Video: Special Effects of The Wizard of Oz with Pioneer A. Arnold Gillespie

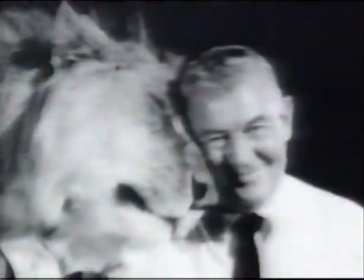0s
Billed upon Mellier's work was the real Wizard of Oz, MGM master, Arnold Buddy Gillespie.
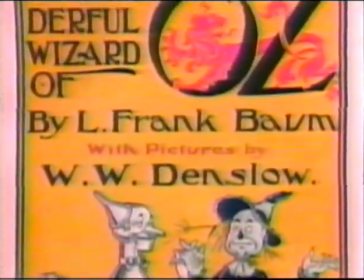6s
To transport Dorothy to the fantastic land of Frank Baum's best-selling novel,
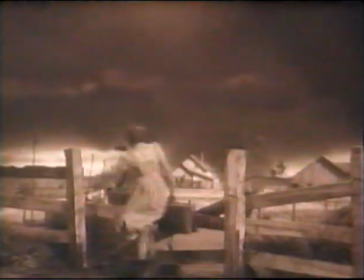11s
Gillespie was asked to create a spectacular illusion that had never been seen on screen before.
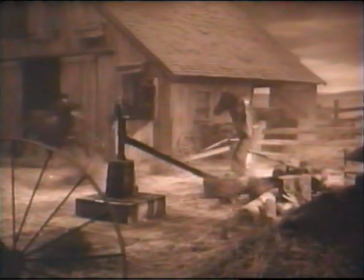18s It's a twister! It's a twister!
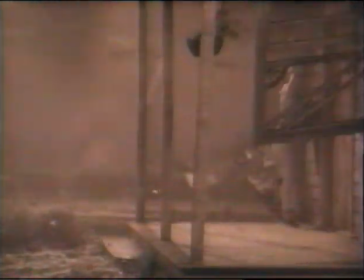22s
The Wizard of Oz presented a lot of very, very interesting problems, and the tornado was one of the toughest, naturally, that we had faced. We didn't quite know what to do.
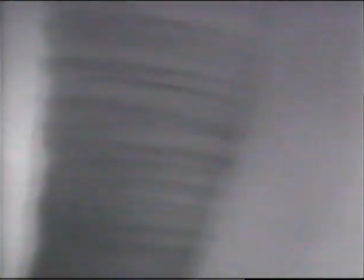31s
And it was finally resolved by building a funnel out of muslin and it was about 30-some-odd feet in length.
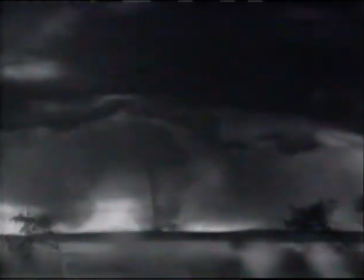40s
The muslin funnel was filmed spinning over a miniature farm landscape.
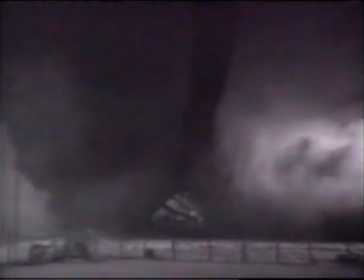44s
As it moved, the funnel kicked up fine powder producing the illusion of a powerful whirlwind.
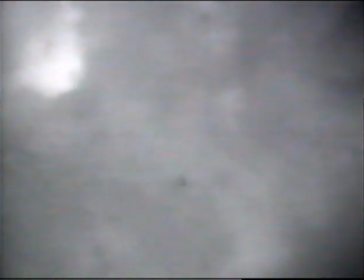52s
To show Dorothy's house crash landing in Oz, He dropped a miniature onto a painted floor covered by clouds of dry ice.
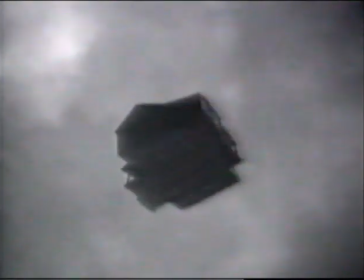61s
Then, he printed the shot in reverse.
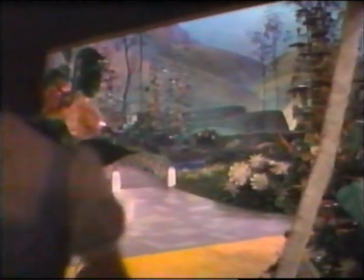68s
After landing, Dorothy opened the door to one of the most fantastic worlds in cinema history.
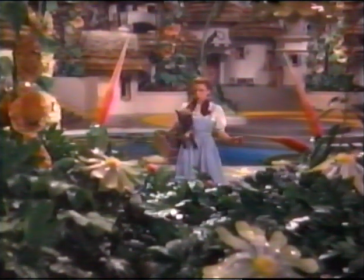74s Toto? I have a feeling we're not in Kansas anymore.
Dorothy was filmed in some of the largest sets ever built.
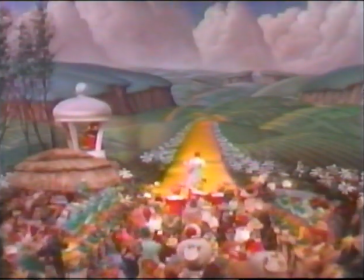83s
But many were not as large as they seemed. The yellow brick road that appears to stretch forever actually went about 40 feet.
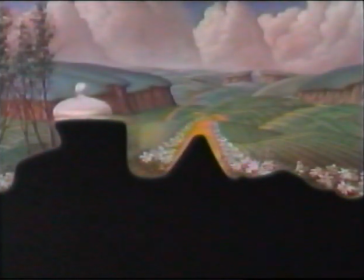92s
The rest is a painting created by Gillespie's team.
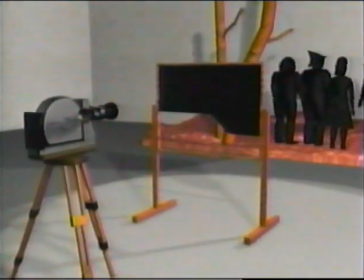97s
To place Dorothy within painted surroundings, a cardboard cutout, or mat, was placed in front of the camera before the actors were filmed.
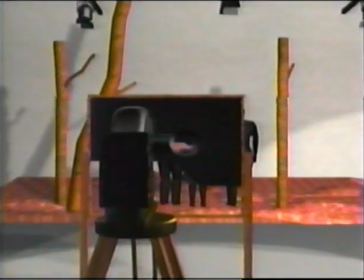106s
This ensured that only the live-action part of the film negative would be exposed.
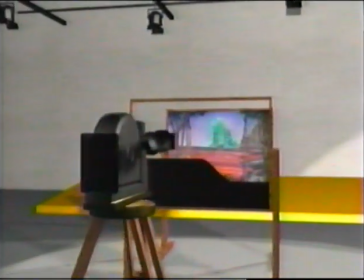111s
The painting was shot using the same piece of film and a companion cutout.
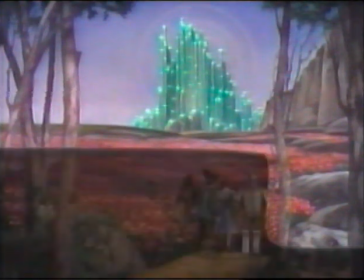117s
Within the camera, this produced a seamless blend between background and actors.
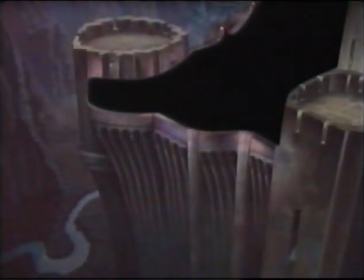123s
Gillespie used such invisible visual effects to take audiences to a world that still enchants viewers.
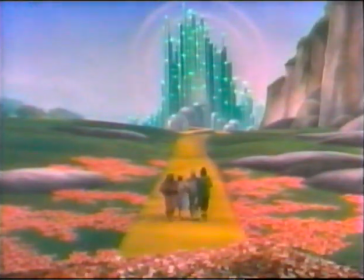131s
Dorothy traveled to her fantasy realm in a high-powered twister.